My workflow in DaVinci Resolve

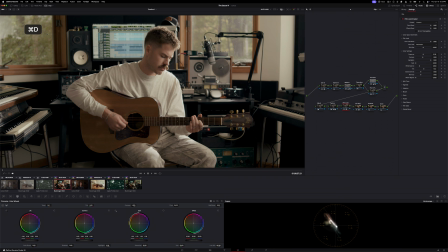We can see when we toggle this on and off, it's doing a lot to the image already, and we're going to play with this in a second. Node number 11 is the CST out. We've already set this up the way it should be set up. Right now I'm doing contrast as the last thing in my node tree because
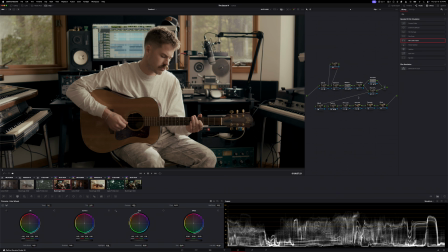beforehand I was doing contrast in here after the CST in and before the CST out. So this is in a big color space. And then if I make sure my waveform is on, and then we go to curves, which is my preferred method to introduce and take away contrast.
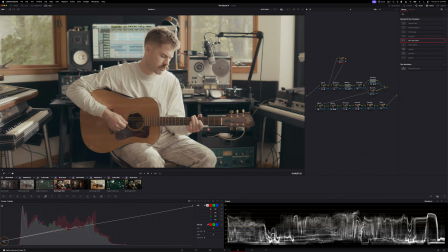It doesn't always do exactly what you think it's doing, and that's because it's going into another CST.
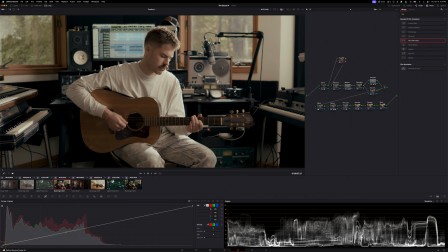Everything's being transformed. So when you want to pick your black point and you want to raise it a little bit, it's going to do a lot more than just that. So when you have contrast at the very end, it's going to do exactly what the control's telling it it's doing. Now when we raise the black point, it's only raising the black point. Typically, what I'm doing is actually not an S-curve.
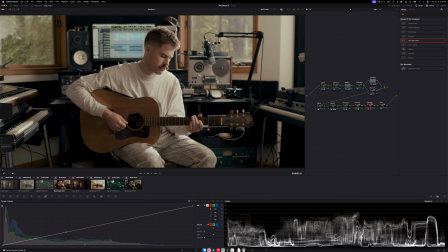It's just a simple ramp. So I'll leave my black point down here. And also, this is key. To go into this little menu and turn on editable splines. So then when you press top or the bottom, it gives you a little handle.
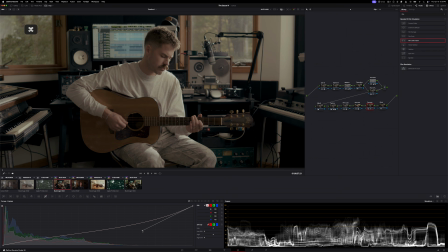And then you can do a really nice Bezier curve automatically. I usually grab the bottom one.
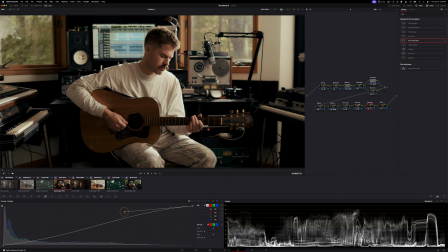I bring it out. And then an S-curve would be this way. I actually usually like to do a little bit of a ramp here.
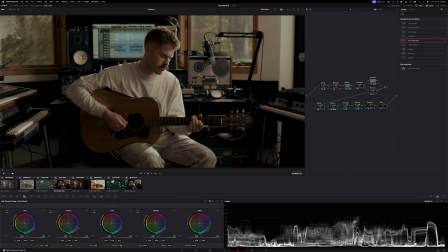And then what I do is go back to exposure and feed it more exposure into that curve.
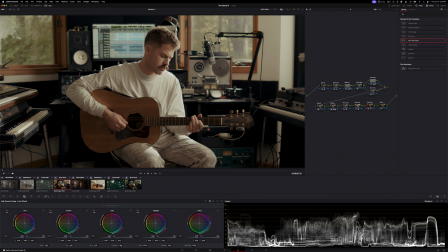And then once I've gone back there, I can go back to the contrast, and if it needs to be adjusted more, then we can do that. I've found this to give really, really smooth results. If we toggle both of those, it's just a little bit more richness to the image.
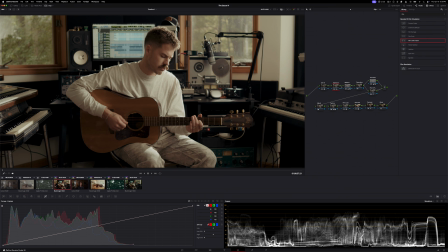We don't have to introduce a crazy S-curve or anything. So I use the exposure to feed the contrast curve that I'm picking instead of trying to do exposure and contrast with the same curve adjustment. Last but not least is film grain. I'm going to go to the effects.
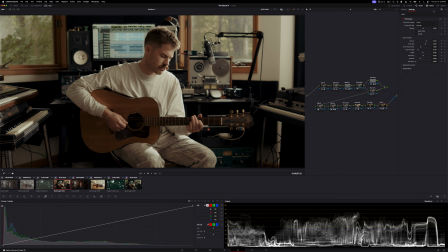I'm going to find film grain. I'm going to put it on here. Let's do 35mm 400T. Let's turn the grain strength all the way up, and then I'm going to turn opacity down to, I don't know, 0.4.
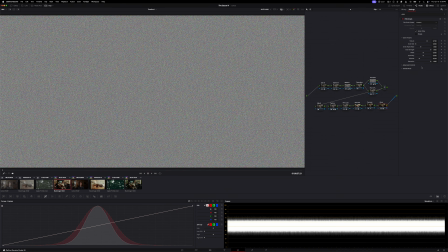Let's do grain only for 1 second. I want to turn saturation all the way up. I want to turn softness down quite a bit. And then, let's see here. Grain size should be all the way down. I'm going to take texture all the way down.
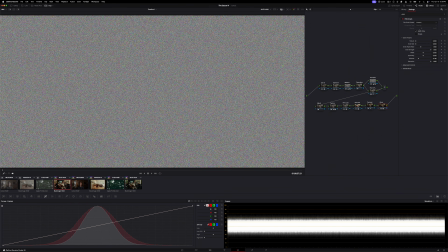And then we can leave grain aspect ratio the way it is. Let's go back in. And from here, we can turn down the opacity.
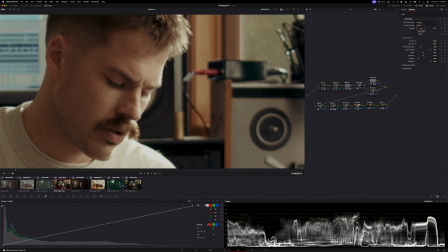So maybe 0.3 is good. What I like to do is go into the advanced controls and turn down midtones. So that way in complicated midtones like skin tones, there won't be as much film grain,
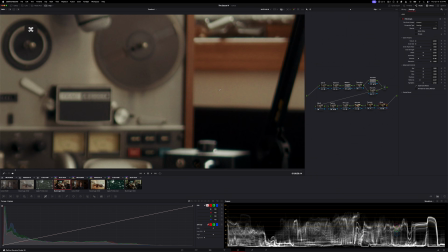but in patterns back here, we'll be able to see it a lot more.
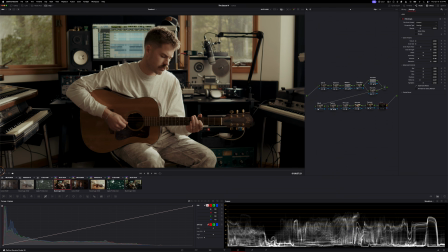For now, I'm actually going to turn this off so that we can run the machine a little bit smoother, since film grain really kills performance. This is exactly how I set up my node tree.
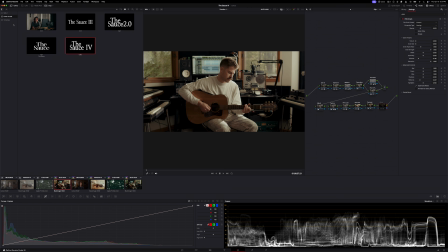If you ever want to save this yourself, all you got to do is open up gallery, and then you can go to power grade, right click, grab still. And now if this is blank, you can just grab this still and it'll just copy and paste that grade on here.
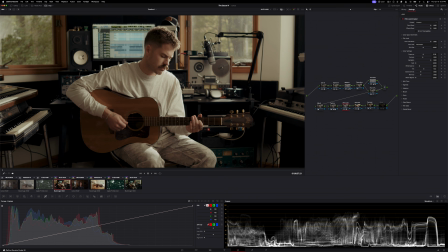So if I just slapped this on this image, this is probably what I would do. The reason why I really like this film look creator is because it takes saturation and transforms the way it works digitally into a little bit more of how saturation reacts through film, through celluloid.
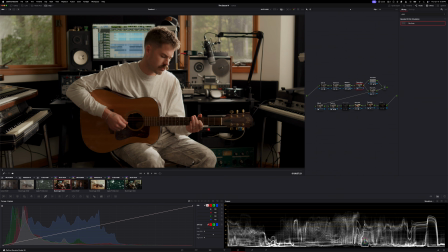And what I mean by that is if we turn this off, we go to saturation, and remember, gain is our more saturated part. So if we really bump the saturation here, and then we turn on film look, it increases the density and it makes the image darker instead of lighter.
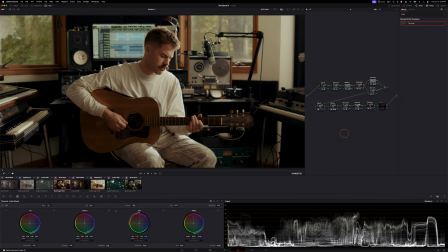So when we take away saturation, the image gets a little bit brighter. But when we increase it, it just adds this beautiful richness, and it doesn't get heavy-handed very fast. You can actually add a ton of saturation and it still looks pretty well balanced. If you turn off the film look creator, it's gonna look, insane.
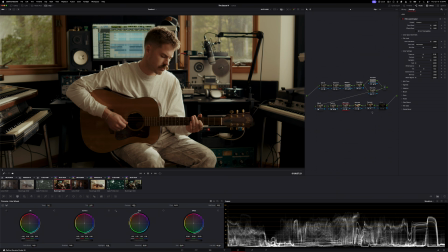But it makes it darker. It adds a little bit of richness to it. I'm going to adjust our contrast just a little bit. And then actually that might be a little bit too much saturation. I'm going to pull this back. We'll go to primaries. I think we need to cool this off a bit. So make sure that our shadows have a little bit of coolness. And I don't know, I think that looks pretty nice actually.
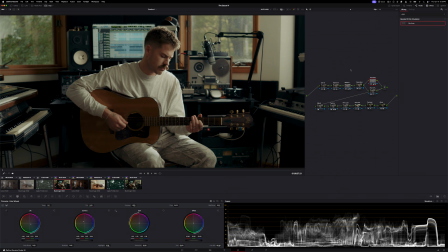I'm going to grab everything that we did. Let's turn on grain. I'm going to grab everything that we did besides the CSTs. So that's where we started. And that's where we ended up. Just a smoother image. I think it looks a lot better. It looks a lot more, dare I say, cinematic perhaps. And now we can take what we've learned here and move on to some other images.
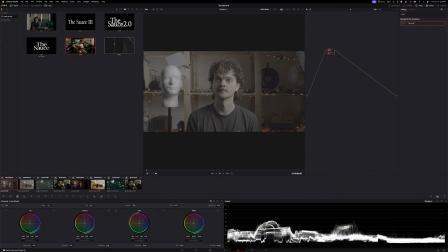So I'm gonna go to, let's do this one. Now we can just take the Sauce 4, slap it on.
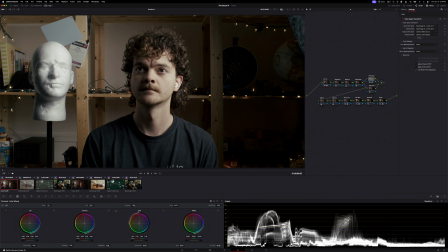Doesn't look great, but that's okay. This was recorded in C-Log 2, and at least in my preset, it's always set to Blackmagic Film, which is what I'm normally using. But all we need to do is go to this first CST and change this to Canon Cinema Gamut and change it to C-Log 2.
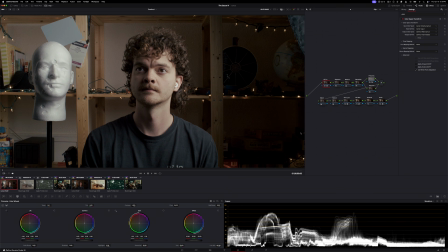And now everything's set up so that it will work exactly the way it worked for the Blackmagic footage. Nothing else needs to be changed. It's still going to DaVinci Wide Gamut, still transforming out of DaVinci Wide Gamut. And all of these nodes in between will work perfectly because it's in between these two CSTs.
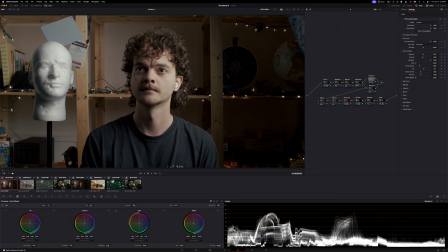So because we have this film look set up, what we can do is feed a ton of saturation into this. I mean, that's a crazy, crazy amount. If we turned off the film look creator, it's gonna look bizarre, but it just eases all of that really crazy saturation down and turns it into this rich density.
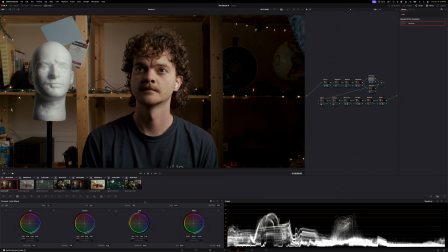I'm gonna go into texture, and this is an image. Since it's a close-up, you can really bring the texture down with the midtone detail, and it'll look pretty nice. I think we also need to go to the blur and add a little bit there.
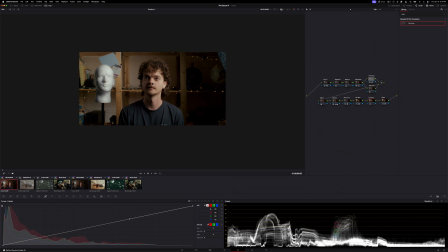There's a couple things we can do with contrast, and this is a good example to show another reason why I like putting contrast at the end, and that's all the soft clip controls.
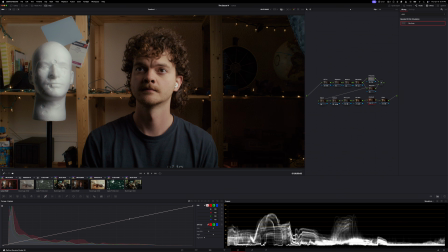Down here, if we take, for example, low soft, and if you keep your eye on the waveform, you can see the black level slowly rising, but it's more rolling off. It's just making the black point a little bit softer. You can more or less turn this all the way up and then pick your black point with low and do the exact same thing with high.
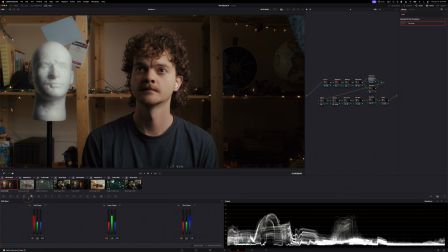And nothing's clipping on here really. And then if you go back to exposure and you keep your eye on the waveform, when I go up and down, it's rolling off.
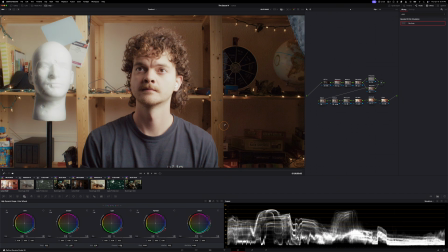You've picked your black point and your white point, and then you can play around that and it will automatically create a highlight roll off for you and make the shadows look a lot smoother.
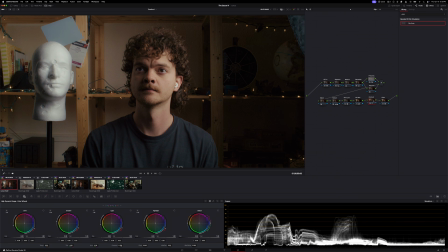I really, really like having this at the end. If it wasn't at the end, then it wouldn't react that way. It's cool. You can almost pick your black and white points, and then the image will respect that with all the adjustments that you do beforehand. So I will actually probably keep the way that I did the shadows if I turn this on and off.
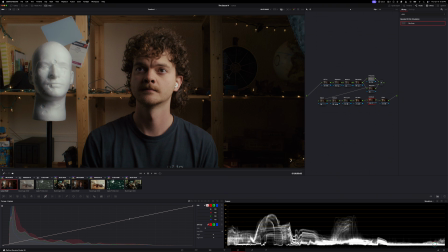Just smooths it out a little bit. You have to be careful because if you put the low soft on too high and then you pick a black point that's too high, it can make the image look washed out and kind of lame. So we do need to be careful with that. I will, however, go over here to curves and create our ramp.
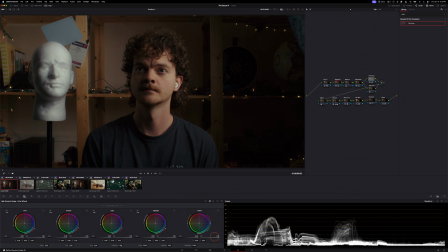And as usual, that's a little bit too dark. So we'll go to exposure and we'll feed it a little bit more exposure, but now it is using our ramp that we've created. So here's before and after both of those. Just looks a lot smoother to me. Maybe I think that this is overall a very warm image.
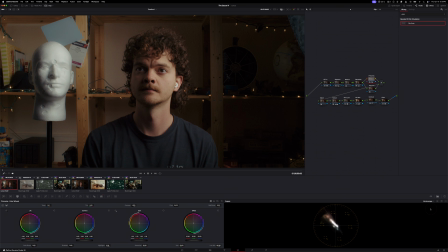I can go to my primaries and then I can open up my vector scope and I can add a little bit of coolness to the shadows, maybe just a little bit of green. It's one of the things that I really like about this Rochester emulation is it's so good at introducing color contrast with black parts of the image.
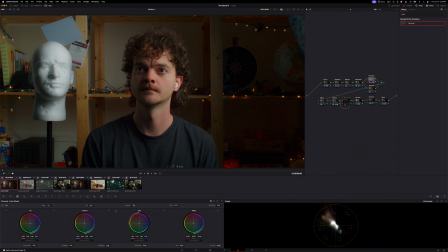Look at that saturation. Look at my face before and after that film look, the way that it's making it look a little bit more natural. And I don't know, I think that's probably pretty close to what I would do for this image, just for a basic, clean looking look.
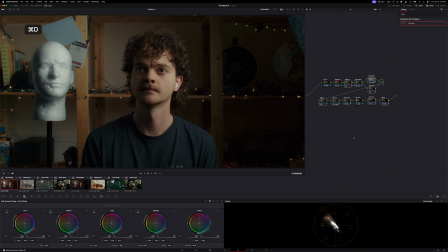I'm gonna turn off everything that we did. That's straight out of camera, and that's after. That looks way, way, way better.
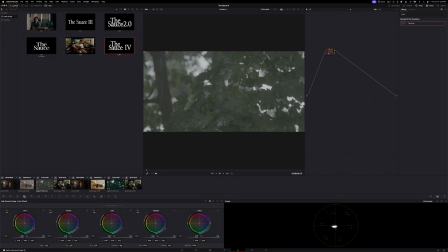This is Blackmagic Raw again.